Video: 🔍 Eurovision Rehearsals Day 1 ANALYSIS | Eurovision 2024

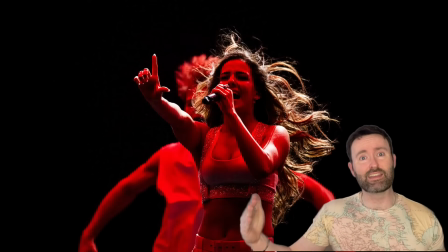196s
This is really difficult to sing she's moving around a lot but yeah she kind of does need to hit those vocals really really well i like her poise as well in the intro to the tiktok she's kind of talking introducing she looks very confident i think she's got a really great maturity for age she's got that kind of like star quality and how she talks to the camera so really really rooting for her but yeah overall i thought this whole full
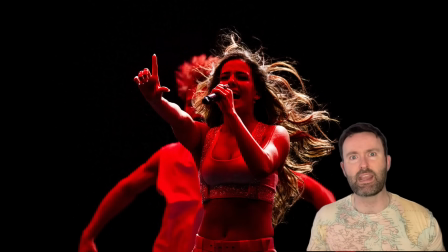214s
rehearsal day was quite strong and maybe this is one of the ones that just wired me less than others okay next up it's teodora
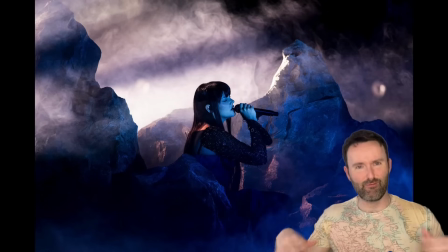222s
representing serbia singing ramanda this looks really mystical very fantasy lord of the rings she really looks like arwen from lord of the rings particularly
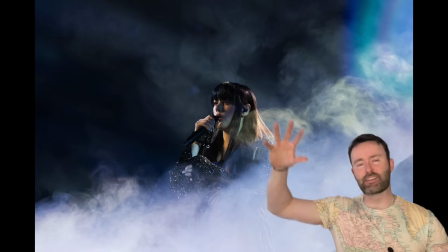230s
this like sideburn hair but i love it this smoke is fantastic and the way that the lighting is hitting it giving these particularly if you look in this in the top right corner this purple green blue effect on it is really really pretty and these shades of gray and mystery really building a really cool
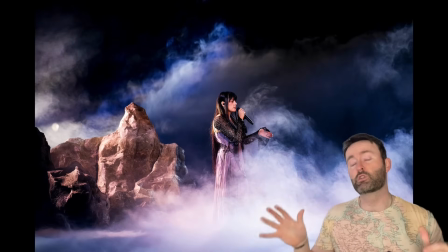248s
really cool world building here in this picture you can see the rock looks much more detailed it's bigger it's got more layers and levels to it so really if they do a lot of close camera cuts we're totally going to get brought into this beautiful fantasy world and it's really going to
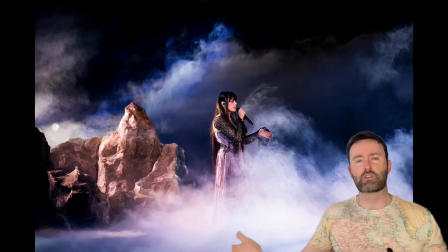263s
pop and contrast with Cypress which is very more open in terms of how it's presented it seems with more high energy and big dancing and then we're going to have this very sharp contrast in this darker more solemn craggy rock fantasy feel styling wise she's gone for something
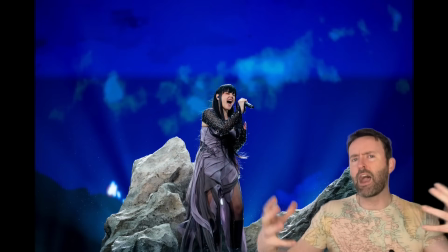278s
a little bit more flowy the top looks like it's got sequins on it so it looks a tiny bit like chain mail but then the lower half is more like a flowy dress so kind of like a little bit of a mix between a fighter and a princess which i kind of like as well and the color palette feels a little bit timeless so it feels like this is something that could have been worn obviously apart from the sequins on the arm this feels like
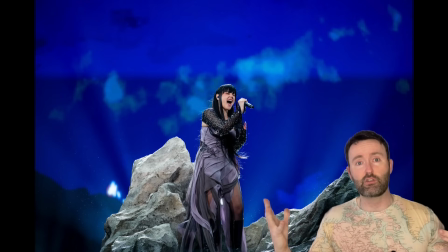298s
something that could have been worn 100 years ago obviously this song it makes references to after world war one some of this tableau building is absolutely stunning
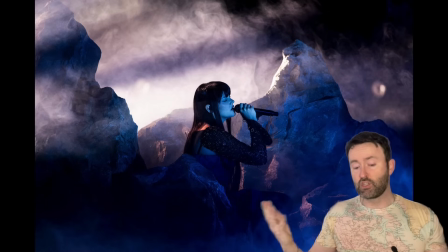305s
this picture here where she's within the rock towards the side as well she's also performing it really really well because she's getting into the moment and she's being enveloped by the scenery that's being created and you know it really does help if your set producers have made this incredible scenery for you to sit in it's easier to get into that moment and really really feel what you're singing about so it looks like she's going to be starting off
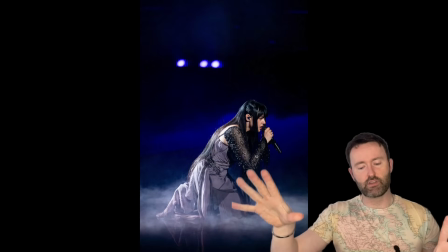324s
the rock and then she's going to come forward and we have this image of her on the ground so she's going to have a little bit more of a vulnerable
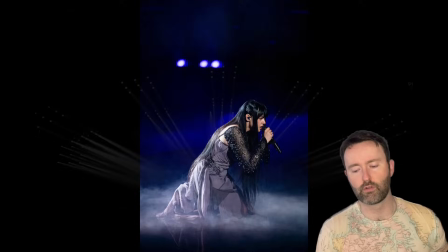329s
moment before we break out into the final chorus and then it looks like she's going to come forward and then we have this
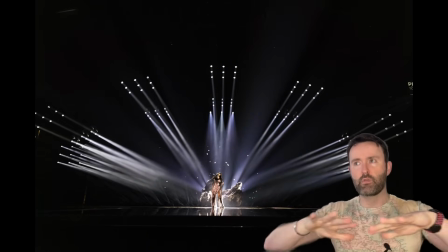334s
lovely lighting as well i really feel like they're doing a good mood of just kind of cutting out but just making a complete darkness so the audience
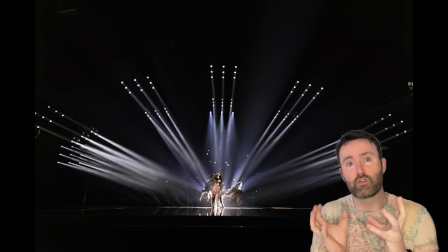341s
are kind of in shadows it's kind of like she's this solitary person on her own which again kind of fits with the some of the themes of the song and hopefully we're gonna have lots of close-up camera cuts and this is gonna be super immersive this looks really really pretty
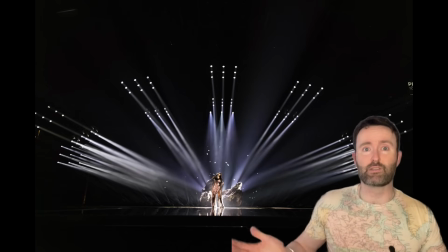354s
i like this i love this fantasy feel you know lord of the rings is one of the best grossing movies ever i don't think there's any problem whatsoever
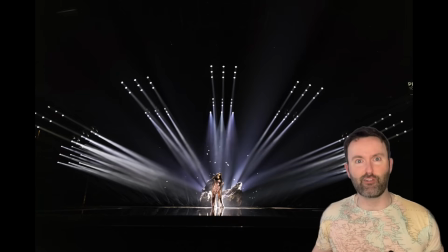360s
in having like a small nod to it it's not like she's gone like full elf she's got like a bow an arrow or anything like that you know it's just like some small touches that just give it that like really cool fantasy feel but this picture here is just absolutely stunning and you
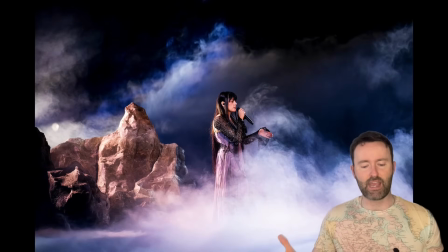373s
can see even the light on the rocks just gives it a different color and just adds in some extra and just the smoke work here is just absolutely
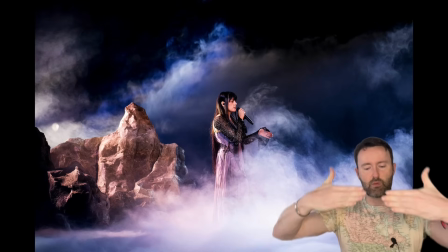379s
sublime these layers that they've created we've got the front layer of smoke and then this wisps coming up in the back it's just going to
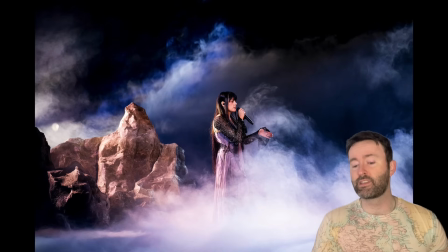386s
get this fantastic mystery so really really looking forward to this I feel a little bit more confident about this I put as a borderline yes in my prediction video feeling a little bit better about it now obviously we need to see who's coming up later I've said before I think that it's important
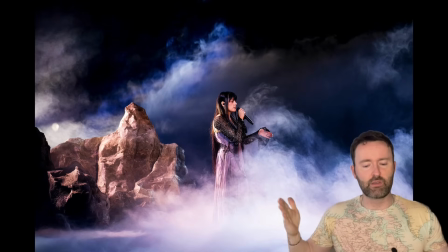399s
what does Ukraine do what does Portugal do as well I think Portugal's the main one I really do feel like Serbia and Portugal have such have the biggest overlap with each other so how are they going to contrast I would love both of them to go through in terms of the TikTok clip
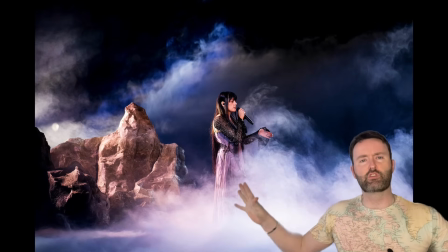413s
we can see some of the visuals from the music video that beautiful stormy sea and then we see at the end that she gets back onto the
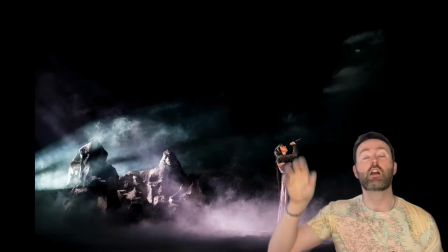420s
rock so i imagine we're gonna have that absolutely stunning image of the romanda flower coming up at the end i don't blame them for saving that
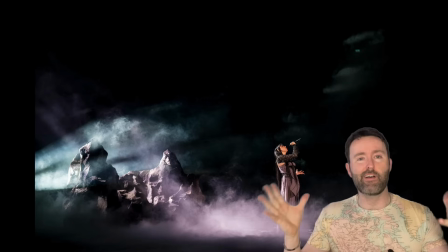426s
that is the real magical moment they should save that until the end as a surprise vocally sounds great i have no doubt that she's gonna be able to sing this very very well okay third
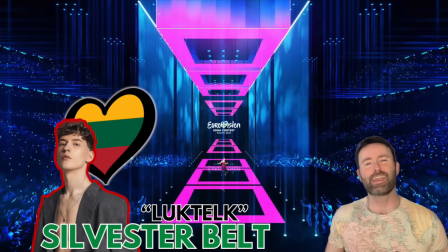434s
up we have sylvester belt oh my god okay third up we have sylvester belt from lithuania singing look
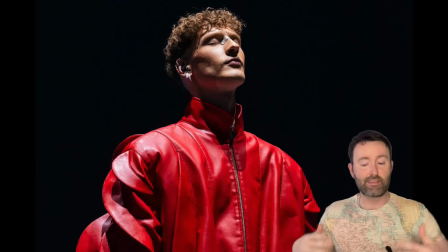442s
talk now this is a slightly hard one to judge because at the end of the day the staging looks very similar to eurovisia.lt the national final
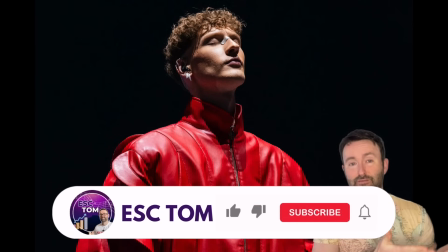450s
now obviously when i first saw that in my eurovisia reaction video i thought it looked really really really cool so this is the slightly difficult thing
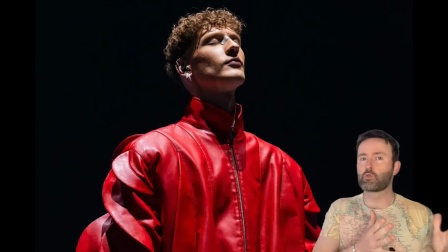457s
as a euro fan watching rehearsals is that some countries were seen for the first time like cyprus that's other than the music video is the most
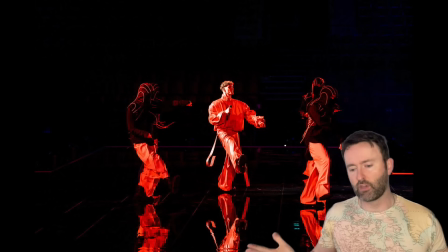464s
information we've gotten about staging whereas with sylvester belt many of the like the color palette these blues and reds are very very similar it still does look
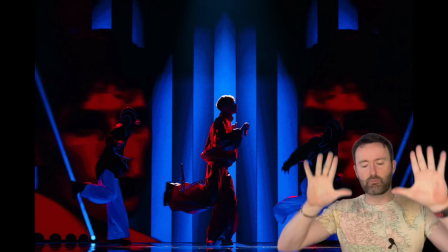472s
like a little bit of an upgrade like this picture is absolutely stunning these blues the lighting of him the way his outfit pops
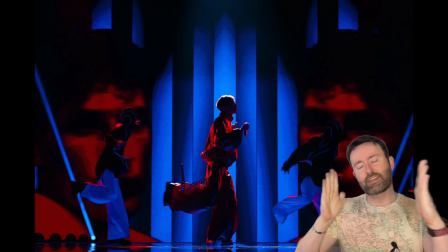479s
with this lighting is absolutely stunning and it looks like the leds just have a little bit more detail in them i saw as well on the tiktok that he's got
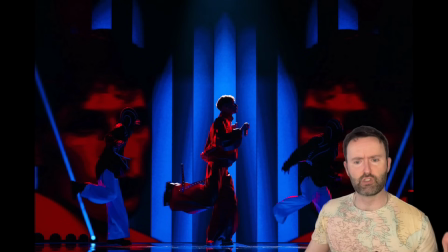486s
this thing where he's turning his head to and from the camera which i think looks super super cool and edgy they've kept the kick dancing which i really love as well great use
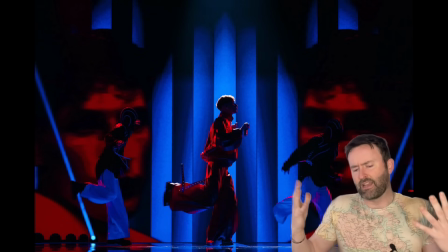494s
of lighting here the red on red just giving us this like slightly futuristic dystopian feel like a movie poster or
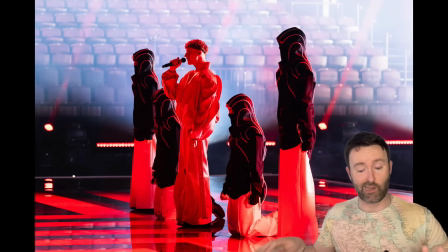502s
something i've seen some people not too keen on the backing dancers styling i think this looks really avant garde i love the red lining on the
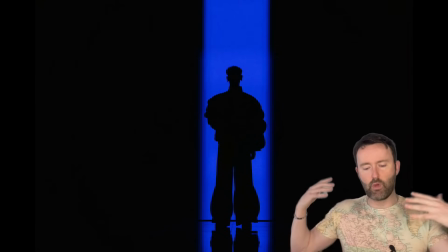509s
top of their jackets and another example of really beautiful lighting here with this blue line so i imagine this is going to be somewhere towards the start
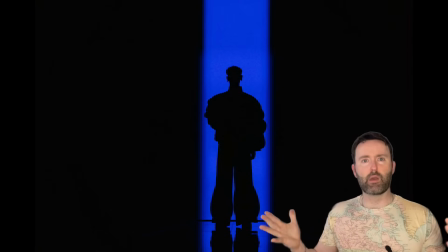516s
of the song i think this does really well at giving this future vibe i feel like this is future pop it feels really new it feels really fresh the
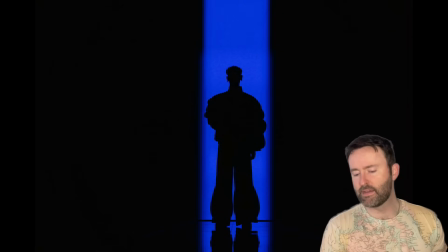525s
whole thing just gives really slick fashion vibes very simple color palette but it works this last photo again working with silhouettes I think this
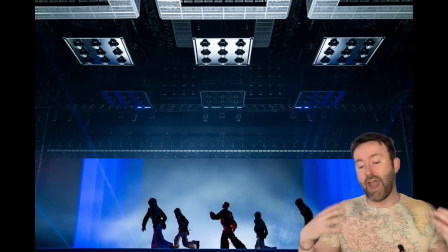534s
is going to look really really high quality when we see the final thing I think the reason that there wasn't a huge excitement about these photos is because we have seen a lot of it before but keep in mind that people watching semi-final number one and the final will have mostly be seeing this for the first time so they're going to have a big impact this looks absolutely stunning it's just less impactful because we've seen some of
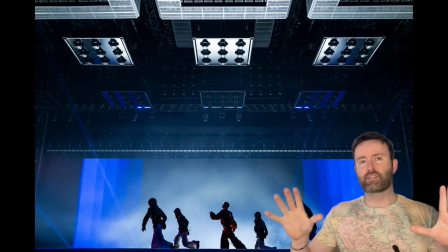552s
it before that's all in terms of the tiktok video we get to see for like the kylie minogue can't get you out of my head bit which
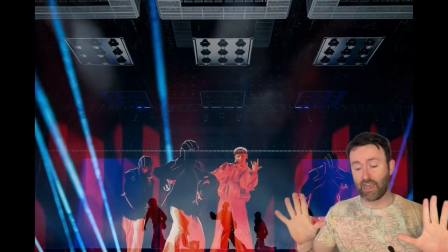559s
is my favorite part of the song with the kick dancing and these head turns towards the camera that looks wow that is definitely the wow moment it's
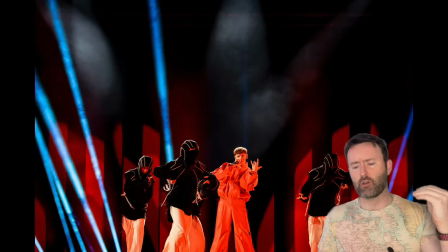566s
so vibrant and exciting and it looks super super hyper cool so yeah i feel really really good about this now quick summary about the first three
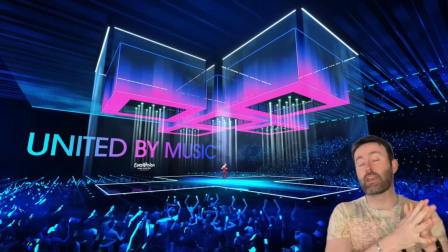574s
songs because other than 2008 where the golden jury rule saved Croatia we've never had the first three songs qualify ever it's usually one song or two songs more often than not it's one who would I have to put out from the first three based off those rehearsal clips I still feel like Cyprus
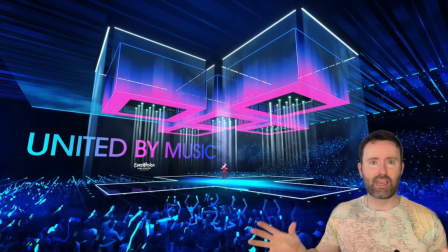591s
is the weakest of the three so far but we're not seeing the camera angles obviously we haven't really seen much with these boxes yet that are at the top which is like one of the main things about the staging so that's going to come when we get these like big sweeping camera angles
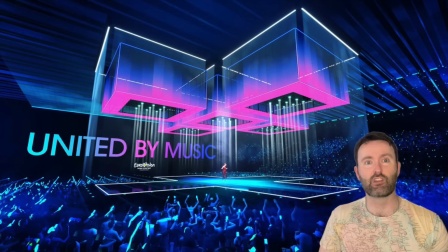603s
we're getting like basic bitch footage from a phone standing in the crowd you know they're saving all the like big why show parts for later next
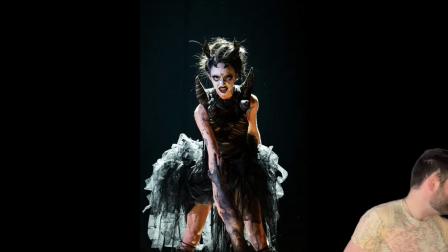612s
up we have Bambi Thug singing Doomsday Blue for Ireland now these rehearsal clips cause quite a bit of a story quite a big reaction big change in
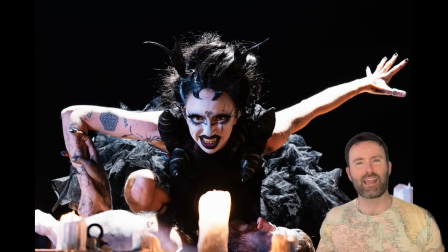620s
the makeup some people loving it some people hating it some people saying that this looks a little bit like Trixie Mattel because they're trying to make it look good on the big screen I love this Triskelion which is a type of celtic symbol in our like ancient art and also there's some om
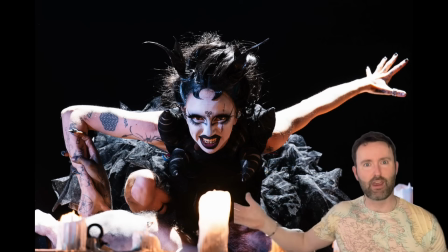634s
writing as well which is a very ancient type of irish celtic writing which we used to have on rocks i love those little historical nods the hair here is looking a tiny bit messy but overall i really love this styling i think it's fantastic this is an absolutely stunning photo and this is
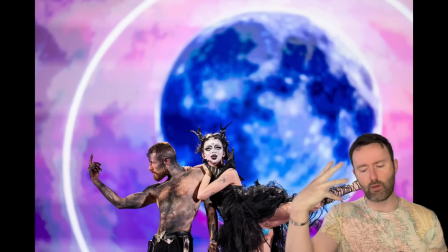650s
where i think the makeup works for me because it looks like there's some sort of like weird nymph the eyes just the way the makeup it was done it looks really good
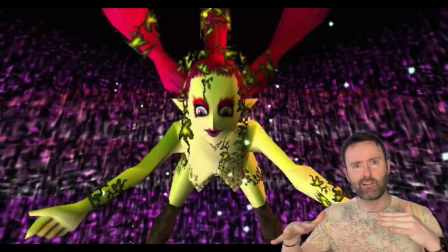658s
on camera i think uh almost like the fairies from zelda this kind of like big eye mysticism we can see as
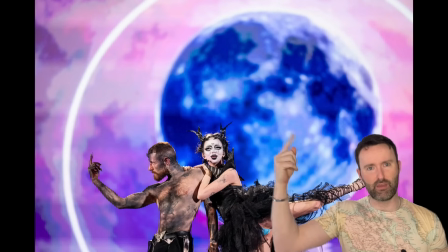666s
well with the leg that we've got a dark ballet slipper with the strings tied around bambi used to be a ballet dancer i believe that they stopped because they had a knee injury when they were in their teens so i love that reference to their history yeah overall this like this is absolutely